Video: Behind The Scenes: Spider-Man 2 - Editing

and it's it's it's cool to um you know be getting the first guy to see those dailies you know you get the dailies and there's a lot of cool zoom
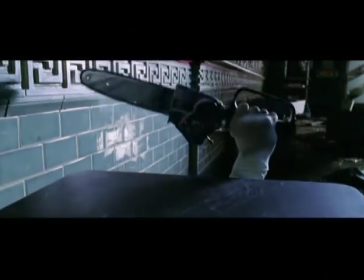shots on screaming faces and you know the old chainsaw coming up in the frame and you know this kind of classic trademark Sam
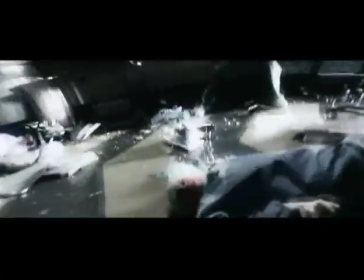Raimi shots so you know it's it's it's cool that you know he's able to pull all that stuff together that he loves and you know do it in a huge movie like this
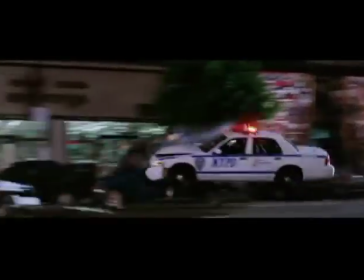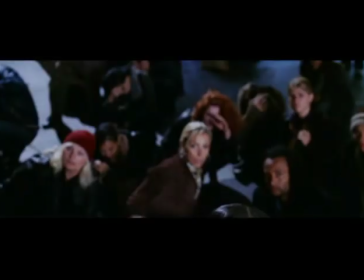You always have to be aware of what you need to tell the story.
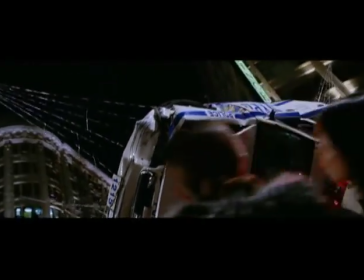I think it's more important that every shot in a sequence surfaces the story, and it tells the story in its best way possible.
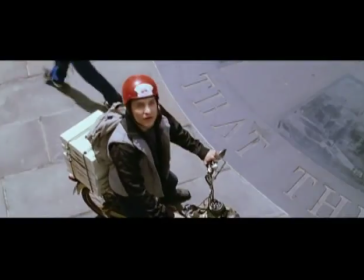Sometimes they have a maximum amount of impact, the shots need to be short,
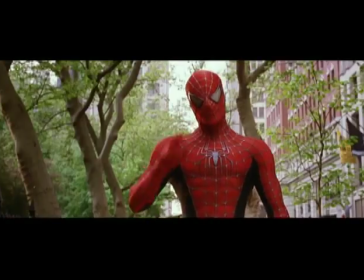and I don't really see it as a stylistic thing as much as just sort of figuring out what's best for that given moment of a scene,
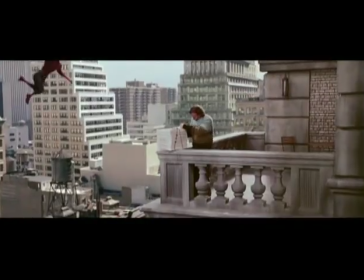what will give the shot the most impact or that part of the sequence.
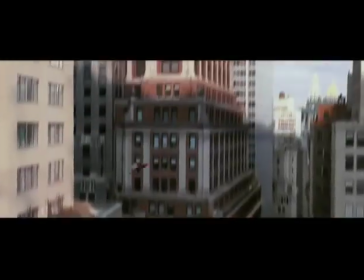It's keeping the story moving and keeping everything super clear, crystal clear, within any given shot or moment. And then when you're in a dialogue scene, you know, I think the most important thing in a dialogue scene is knowing when not to cut.
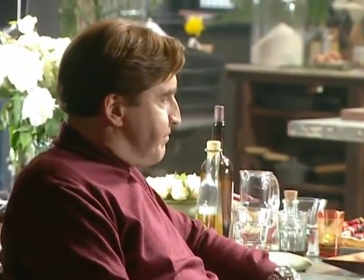I mean, the nice thing when you're working with really great actors is you can stay on them, you know, and you can let a shot play out.
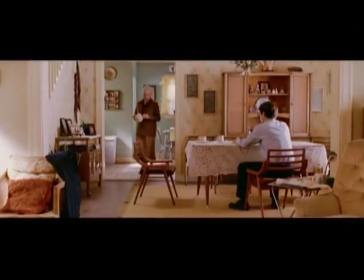I mean, there's a shot, a scene in this movie where Toby's basically confessing that he feels he's responsible for the death of Uncle Ben.
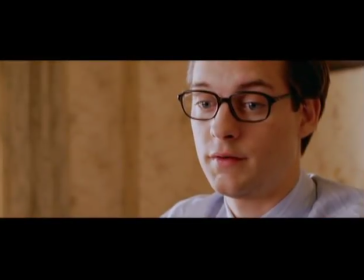And the shot of Toby with his speech was most powerful without any cuts at all.
It happened so fast. I won the money and the guy wouldn't pay me.
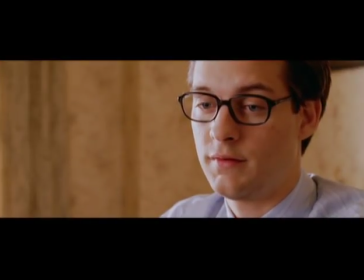Then he got robbed. The thief was running towards me. I could have stopped him, but I wanted revenge.
I think there's one cutaway to Aunt May at a certain point in the scene,
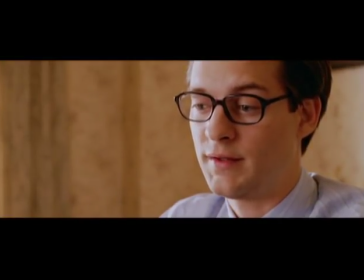but otherwise it's just a minute of Toby just basically telling the story. And it's nice when you can do that. Then you can just study the actor and the nuances of his emotion and performance.
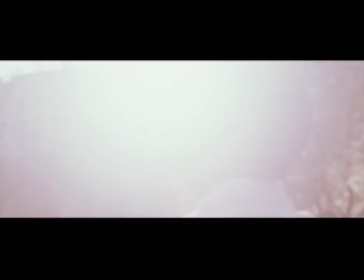When I got in the footage for this montage, which it comes at a point in the movie where,
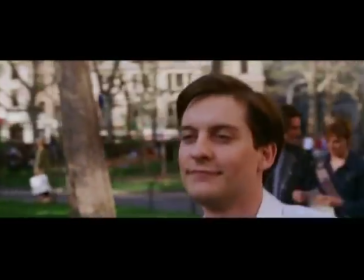you know, Peter Parker has had so many bad things happen to him and he's just so held down and so miserable for so long that he can't take it anymore and finally he just gives
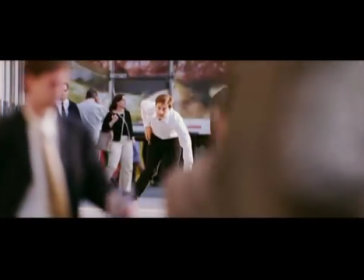up being Spider-Man and he's free and doesn't have any responsibilities and can just live life as a normal human. It was like the first piece of music I went to for whatever reason and I cut it in, I put the scene together and And I actually didn't even really cut the scene to it. And I went home and got the CD. I thought, I'm going to put that Reindrops Key Fall on my head because it's just like the epitome of these kind of scenes. And for some reason, it just really worked. You know, it caught all the cuts in some magical way.
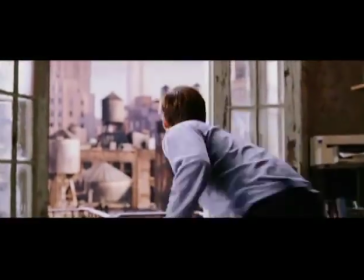I mean, there were a couple of cuts that I needed to adjust like a frame or two. But pretty much the version of that scene that's in the movie is like the very first cut of that scene.
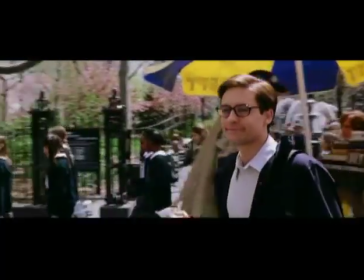Sorry.
And it feels like a huge amount of weight has been lifted off the character and for the first time in his life since he's become Spider-Man,
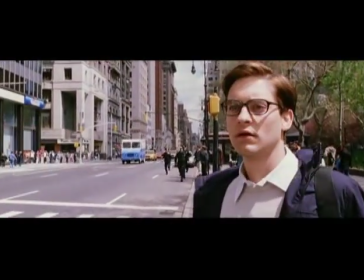he's just truly free and has no worries in the world. I hope it's gonna be, you know, introduced to a new generation of moviegoers who can be tortured by it as much as I was when I was a kid.
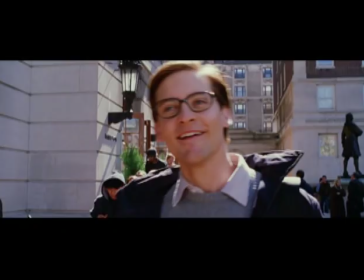Nothing's worrying me.
Sam actually works, we work pretty closely together. And especially on a big effects movie like this, the sort of nightmare of it is that it never really ends. I mean, on most movies, the footage gets shot and at that point you have a finite amount of material to work with.